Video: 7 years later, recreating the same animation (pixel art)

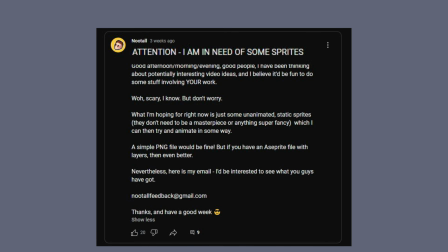0s
Okay, so a couple weeks ago I asked all of you to send over your sprites with the promise that I would then animate them in a future video.
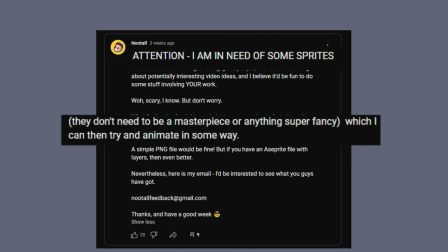7s
And so thank you to those who did send over a sprite, and for those of you who didn't see the post then, I'd still be interested to see what you guys have, because I might still do something with them in the future, right? The door's not closed. But for this video I'm going to be working with this one sprite sent in by, let me just get their name again, Minh.
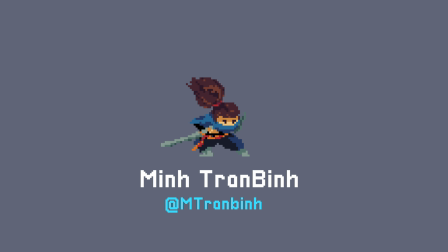24s
And so thank you to Minh for sending in their sprite. Theirs is going to be the one that we're working with today. Now what did they send in? That's a good question. They sent in a Yasuo Sprite.
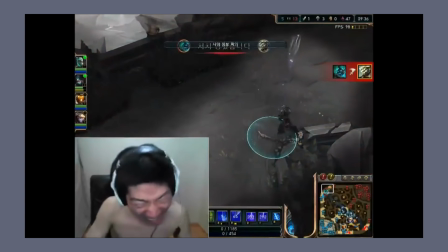35s
It's a champion from League of Legends. By champion I mean character.
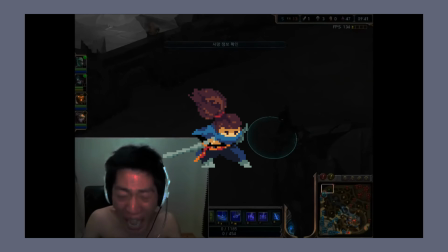38s
Now one of the things that drew me to this sprite in particular was the fact that Yasuo was one of the first things I animated.
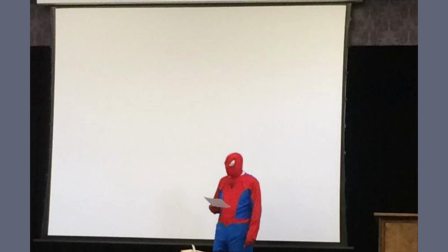45s
Right, back in the early days, many yonks and years ago, and so I thought it would be interesting to do a bit of a comparison.
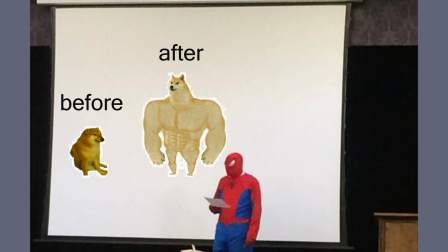52s
So that's what we're doing, and that's what I've done. I've already done it. This is me recording over me doing it.
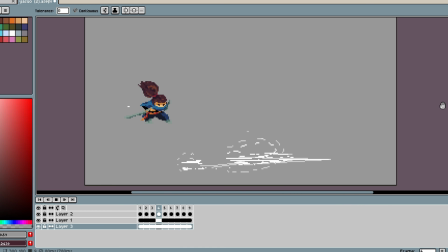57s
So yeah, let's get started. Here's the sprite, as we've already seen. Now they sent in a static version of it with this sort of, like a rough version, I guess, of what they're looking for. Now based on the little swooshy animation they've already added, my assumption is that they were trying to do his Q animation,
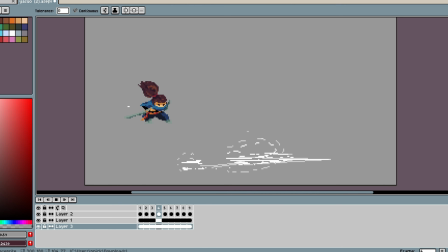73s
like the little pokey thing, which is also the same thing I did many years ago, funnily enough. And so the goal of this animation was to try and recreate that Q animation.
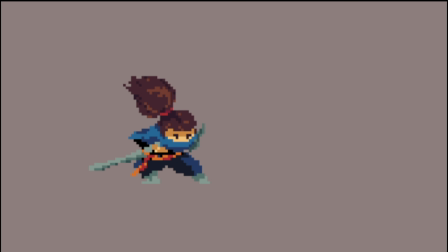82s
The first things first, before I even started animating anything, I went in and I tried to simplify the sprite. I tried to get rid of quite a few of the details, which I hope Minh doesn't mind, and the purpose of that is so that I don't have to spend a ridiculous amount of time animating this.
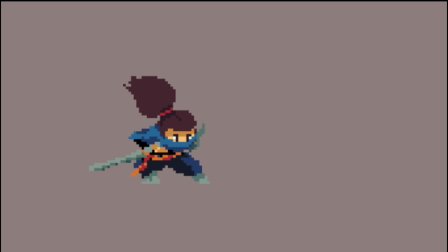99s
Now I've talked about this topic in another video a little while ago, but to sort of summarize the whole point of the video, the point is that it takes long, right, to animate details.
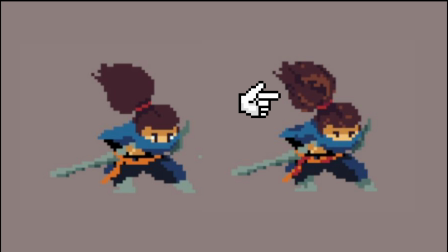108s
When we have all these little pixely specks, where the hair has all these precise details, it just adds way too much to the animation time.
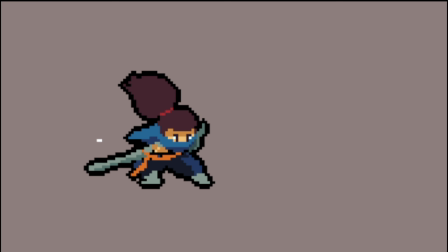116s
And if I didn't remove those details, then, well, it just wouldn't be finished. I wouldn't put in the effort, I wouldn't be able to. And so the thing I ended up doing was heavily simplifying things, getting rid of certain bits of shading, sort of making the shapes a bit rounder, minimizing the colors, right? I'm trying to make this easy for me.
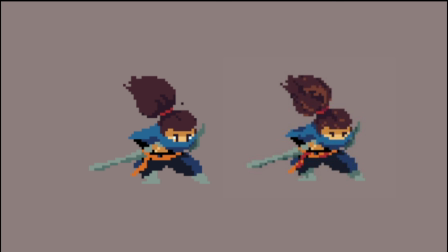134s
So that was the first point of action. Let's just simplify it. Moving on from that, the next thing was to get the key poses in order.
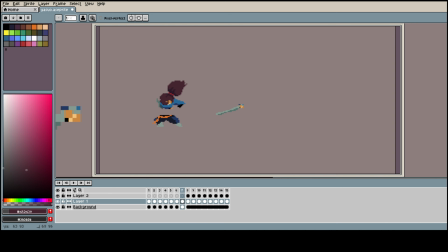141s
Now for this animation, we only really need 3 different poses. There's the initial pose where he's just kind of standing there. There's the second one where he pulls out the sword, and then there's the last one where he's then pushing forward, thrusting the sword outwards, okay? And so we only have 3 to deal with, luckily. So it's nothing too complicated.
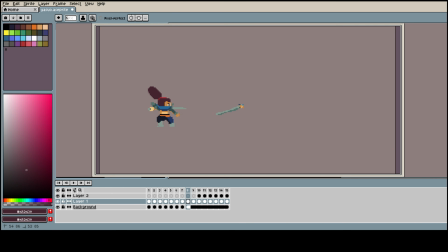159s
Now in my experience, drawing the keyframes, drawing those key poses is usually the hardest bit. That's just for me personally. Once I've actually gotten past the point where those key poses are in order and all I have to do is, fill in the frames, add the in-betweens, that bit's okay.
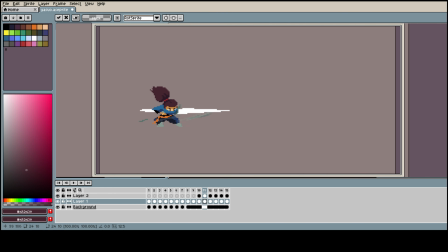174s
Once you've gotten to the point where those core blocks are in place, right, those key frames, then everything else is kind of simple. That's the fun part. But yeah, as you might tell, I kind of struggled with this bit here. So we've got the first resting pose, right? The idle, nothing's happening. Then we've got the anticipation pose where he's pulling back and it's like, look, something's about to happen.
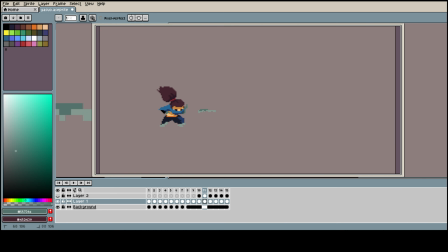194s
And then the third frame where the sword goes forward, he's doing the damage even though there's nothing there. He's kind of just stabbing thin air. And then he goes back to his normal pose, right? It's a loop.
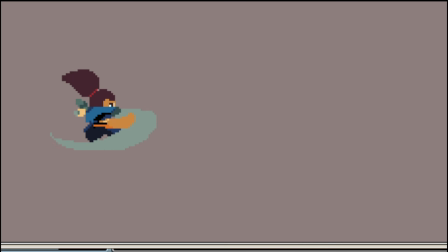204s
And so this is how things started to look once we had those key poses in place. Now the next part, one of my favourite parts, was starting to add in the smears.
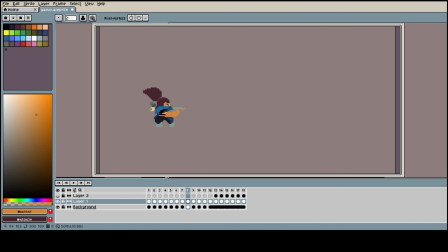212s
Okay, when you're doing quick movements, you kind of need to make up for it by adding these little smear frames, these motion blurs.
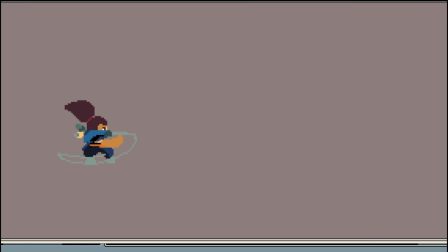219s
So for instance, I would start adding it to the hand. As the hand's coming up, we add a little smear frame.
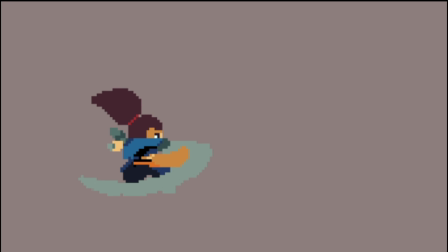224s
As the sword's being pulled back, we add a little smear frame, or we add a smear to the frame. It's the same frame, it's all the same frame. And we're just covering it in a bunch of smears. And in doing so, things feel a little bit smoother, a little less choppy.
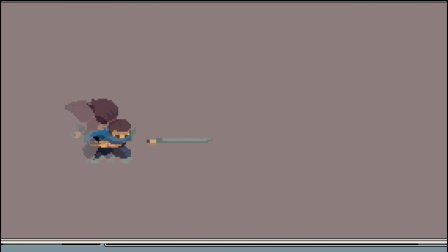238s
Now while I did end up removing the little effect that Minh sent in, it was a useful guide. I did end up replacing it with something of my own, but I do think it was useful.
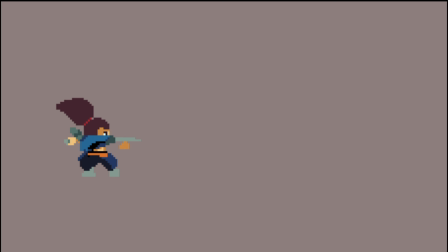248s
Here I'm adding a bit of overshoot. So while he's transitioning from his idle pose to this anticipation pose, I've just made him bubble up for a single frame, just go beyond the settling point. So it's like he's going up and then down, goes from idle just past the anticipation pose and then settles in,
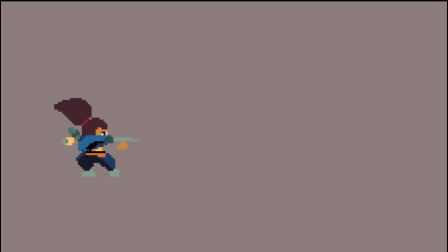266s
and that just gives it a bit more bounce, a bit more fluidity. It's a stylistic choice, right?
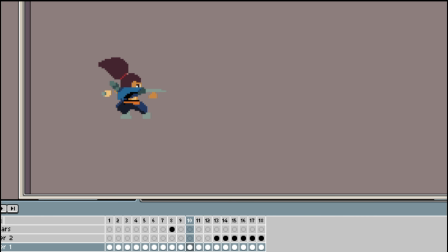271s
Okay, here I'm just moving the hand back a bit, working on those anticipation frames. So as I said earlier, we want to make that hand the sort of center of attention at this point. So we're trying to exaggerate it. We're pulling it back. We're charging up the attack, right?
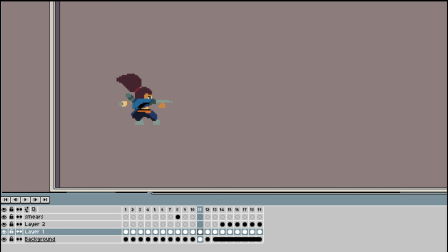286s
And the way we're charging it is through the hand.
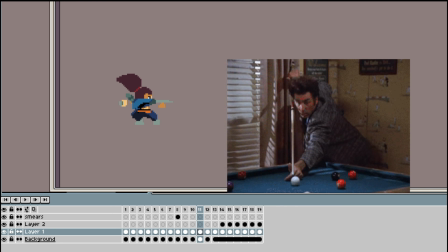289s
So very simple, just pulling it back, kind of like a pool stick, snooker stick, a cue, I think it's called, yeah, a pool cue.
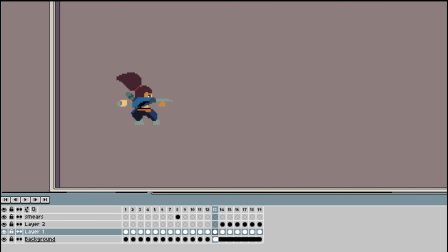296s
That's sort of how I visualized it. And not only are we pulling the hand back, but we're also making it just a little bit bigger. Not too much, just a little bit, but just enough to make it go, whoa, something's happening over there.
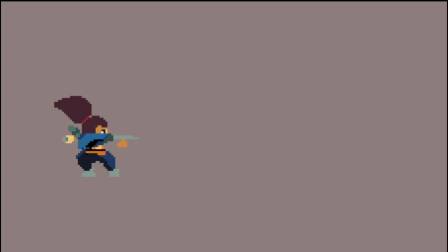307s
Something's charging up, and that just gives the attack a bit more energy.
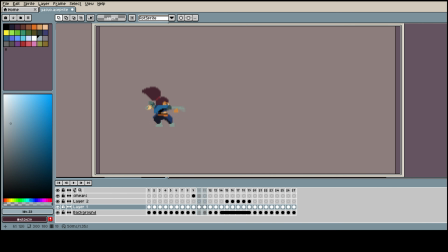311s
I was then trying to make the transition, the end transition, right, back to the original pose, look a bit nicer. And to do that, just use the good old recipe of, you know, the things I've already explained in this video. Some curves, some arcs, and some overshooting.
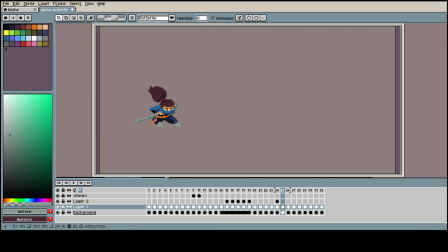327s
That's quite a solid, reliable recipe for making something feel nicer, is to take whatever frame you're about to go to, take whatever pose you're trying to transition to, go to the pose, and then just push a bit further beyond it. So in this case, the sword is going from this stabbed out position,
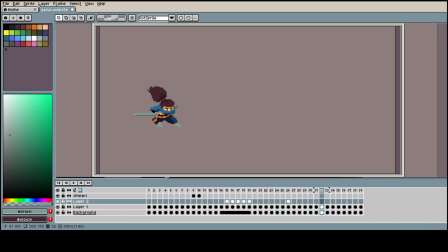347s
where it's reaching out, and it's going back to this more settled, down by the ground position. But rather than just making it go to that position and then stopping, we'll go to the position and then we'll go beyond it. We'll just lift it up a bit more, we'll continue with the angle that it was already going in, and then we'll come back down.
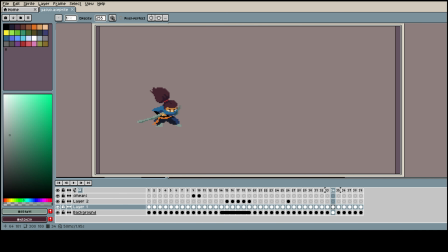366s
It's like a swing. Now back to the attack pose.
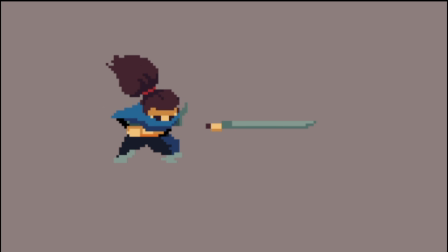370s
To give it a bit more punch, I sort of gyrate his body forward, or forwards and backwards. So it goes forward to the extreme, then it goes back to the extreme, and then forward a little bit, and then back to this more settled position.
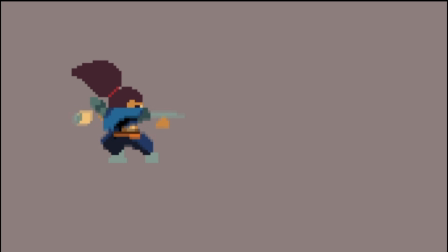383s
So it's kind of like a screen shake, but within his body, I guess.
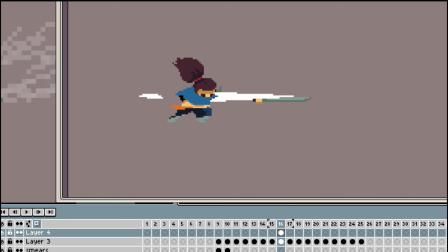388s
Then it came time to animating his cape, tunic, shirt.
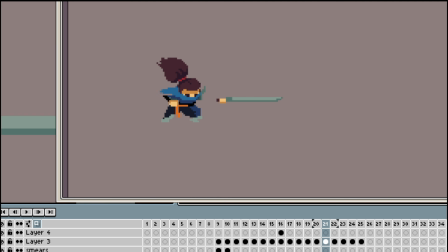393s
I'm not quite sure what that piece of clothing is. Whatever the thing is on his torso is. Kind of just wanted to make it flap in the wind when he stabs the sword forward. Because when it flaps in the wind, it's emphasizing the speed of the motion. Because when you go quickly, if you have some loose piece of clothing on you, it's going to react.
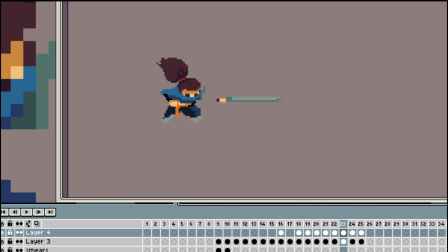411s
It's going to flow in the wind. So we wanted to make sure to add that bit just to emphasize the speed that he's stabbing.
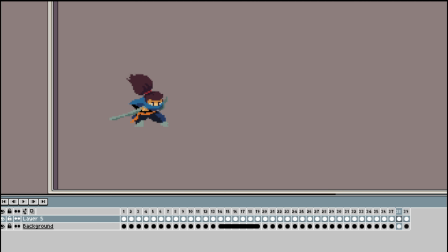418s
A similar situation with the hair. Naturally, hair reacts to the wind, right? When you're moving around, it's going to flop around.
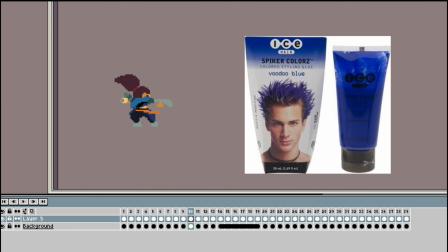424s
Unless you've got this super strong gel, it's going to move, it's going to flop around,
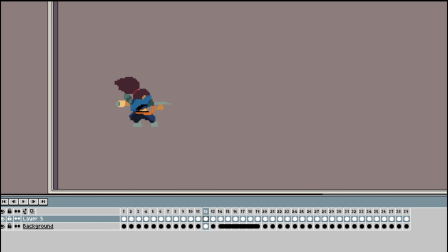430s
and in doing so, it kind of gives it a bit more character. And like the piece of clothing and the belt, it's helping to emphasize the movement. When the hair's reacting to the way he's moving, it's like, oh look, he's moving in this way. You can tell based on how his hair's moving and how everything's moving. So I did that. For me, animating hair is really like there's a lot of randomness to the process.
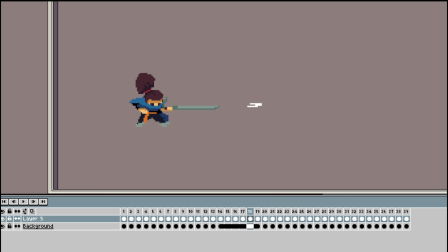449s
It's just kind of taking the brush and drawing near where it was before, but not exactly where it was before, and that just makes it seem flowy. You know, the point is that the movement is supposed to be somewhat random, because hair is quite frankly sensitive to the wind. The wind's going to make it move in all these kind of jumbly ways, and so you don't need to be too specific. Well, I don't like to be.
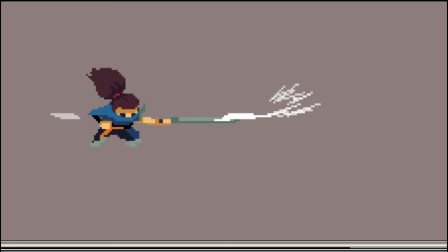468s
Getting near the end here. We're almost there, people. Another thing I added to the stab pose was a bit of brightness, just to the first 2 frames, so that it almost flashes as he stabs, which I think helps add to the power of things.
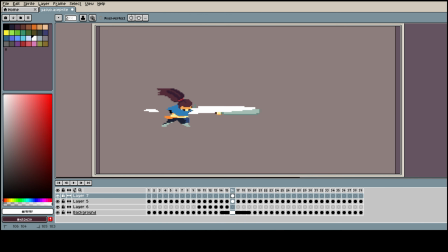481s
It was also at this point that I started to rework the little white dust animations, the wind animations which Minh originally animated.
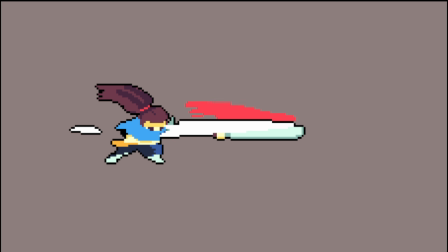490s
I also thought it would be cool to add a bit of red in there, right? Make this little red. It's kind of like a flame.